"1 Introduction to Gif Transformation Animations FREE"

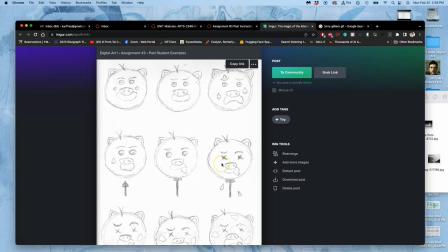247s
In the middle, this character gets impaled with a spear, right? And there's a pretty big change in the middle.
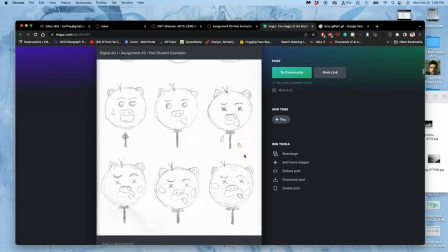254s
It goes from being alive to being dead, and in the end, it starts to rot, right?
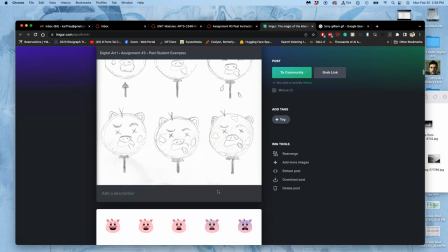259s
You'll notice that these three pictures are not very different. So as an animation, they actually created a lot of subtlety,
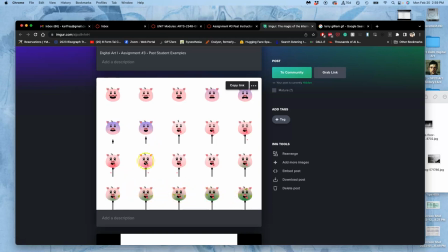267s
where the coloration changes at the end, and they wanted to showcase that, and you're allowed to do this. So in their refined storyboard, they did more than just nine frames, though I think they still could have done it fine with nine frames, and they instead showed pretty much every frame they created for this animation.
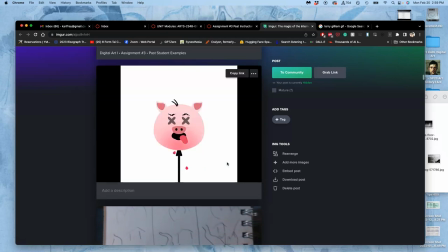285s
And then this is how it worked. Again, movement can add a lot to it, especially the little drips of blood that come out.
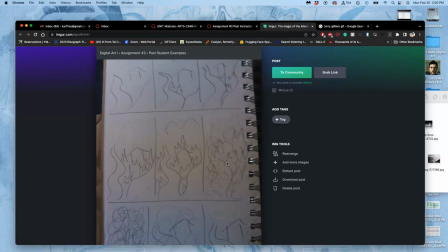300s
Now this one is just so elegant in its simplicity, and it's long been one of my favorites. I do wish the sketch wasn't just filling up a sketchbook page. Remember, it's better if you leave some space around for notes and to change ideas.
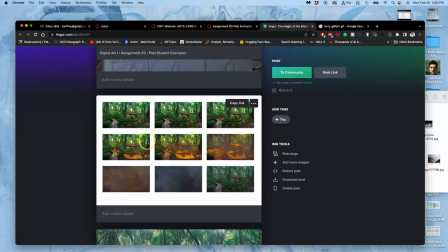316s
But this was the refined storyboard. It's pretty dramatic how much it changes frame to frame, but it gets a slow start. But the idea is a fire starts, it spreads, smoke overtakes it, the smoke clears, starts again.
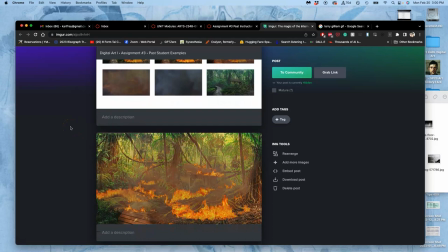331s
And that can work incredibly well, just as composites. Just a little bit of movement, understanding your layers, even something as dynamic as fire can be made into a character.
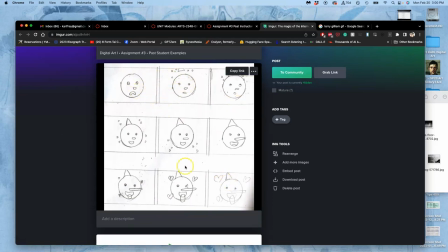348s
This is the one that uses the emoji and just transforms it from beginning to end across nine panels.
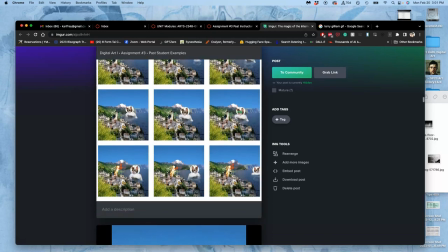359s
That's a pretty fast animation, but pretty smoothly executed. Here's one that uses a creature and an environment.
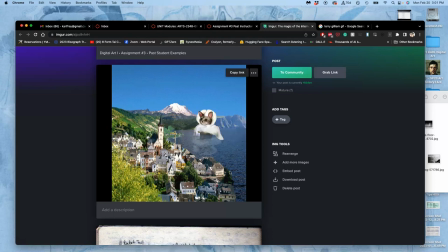368s
This is like tailor-made for internet consumption. On and on and on.
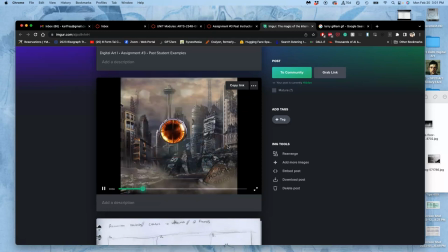375s
This used their fantasy landscape, and then it added components like the missile, the explosion, the static.
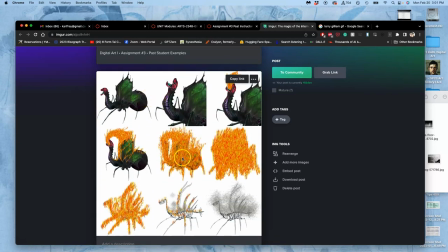387s
And then this student used their creature and then added components like the skeleton that they drew and then all of the fire.
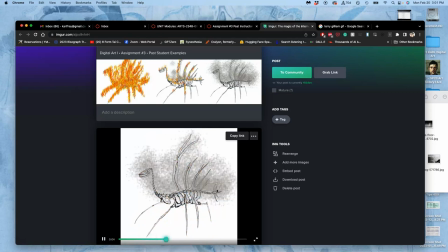396s
They used kind of a fire texture brush to show it self-immolating. And then reversing it.
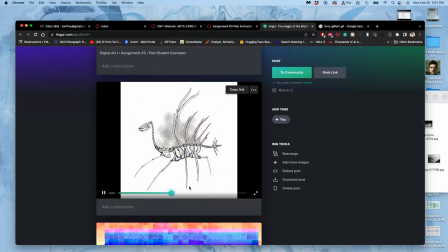404s
So one way to set your animation to reset is sometimes you can just reverse the order of the frames.
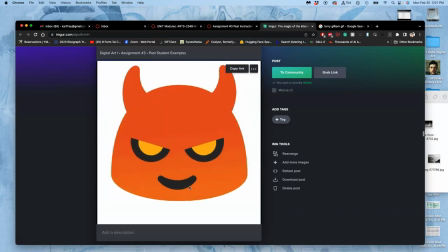411s
here's just a really really simple demo that can be done pretty quickly
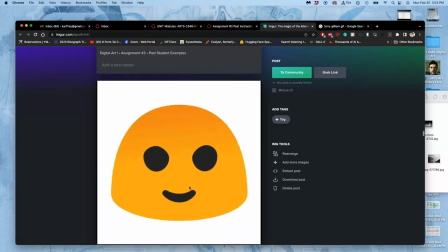419s
so your emoji is probably the if you're really unsure about animating and still not sure about your layers
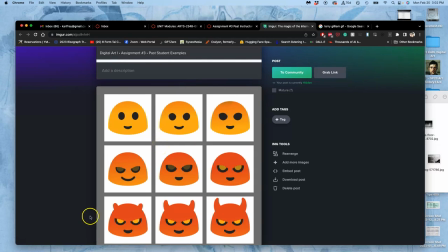425s
your emoji might be a good choice because you have really defined shapes to use there but
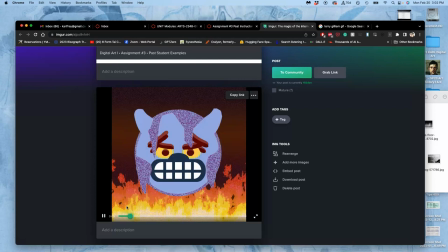433s
the emoji ones can get kind of weird and complicated too because you're allowed to do a lot with them.
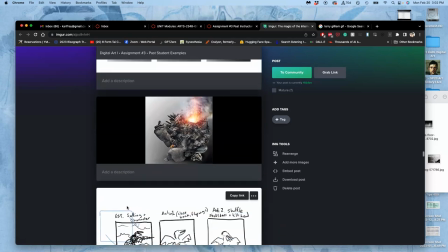441s
And then characters, you know, we can do a lot with characters.
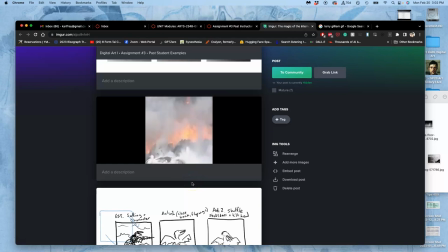445s
And another nice thing with animation is we can play with timing, like build up to moments.
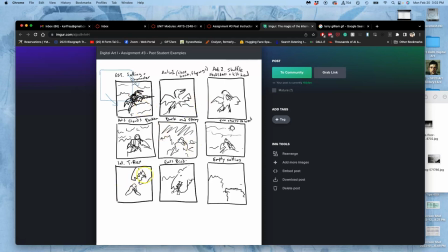453s
And so here we use a creature in an environment, and then I introduce a secondary character, you know, this T-Rex.
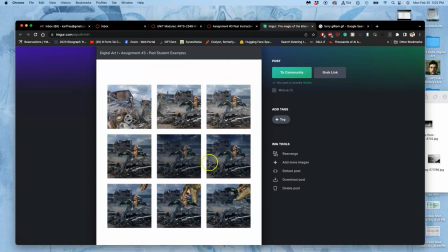461s
So here's the storyboard, just kind of introducing the character in the environment, and then this T-Rex comes and resets it.
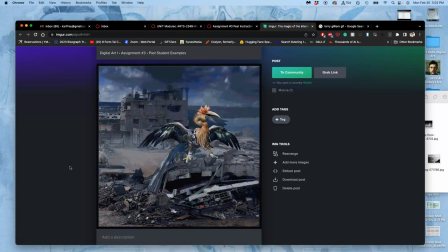469s
And again, this is actually a transformation of the environment, like a storm rolls through and kind of dumps some rain.
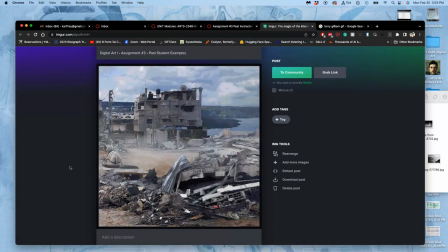479s
But really, nothing transforms about the creature at all. And it starts with a panning move.
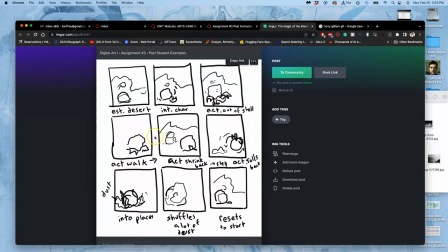489s
So hopefully this will give you some ideas, but it all starts with this sketch. So let's get started with this sketch.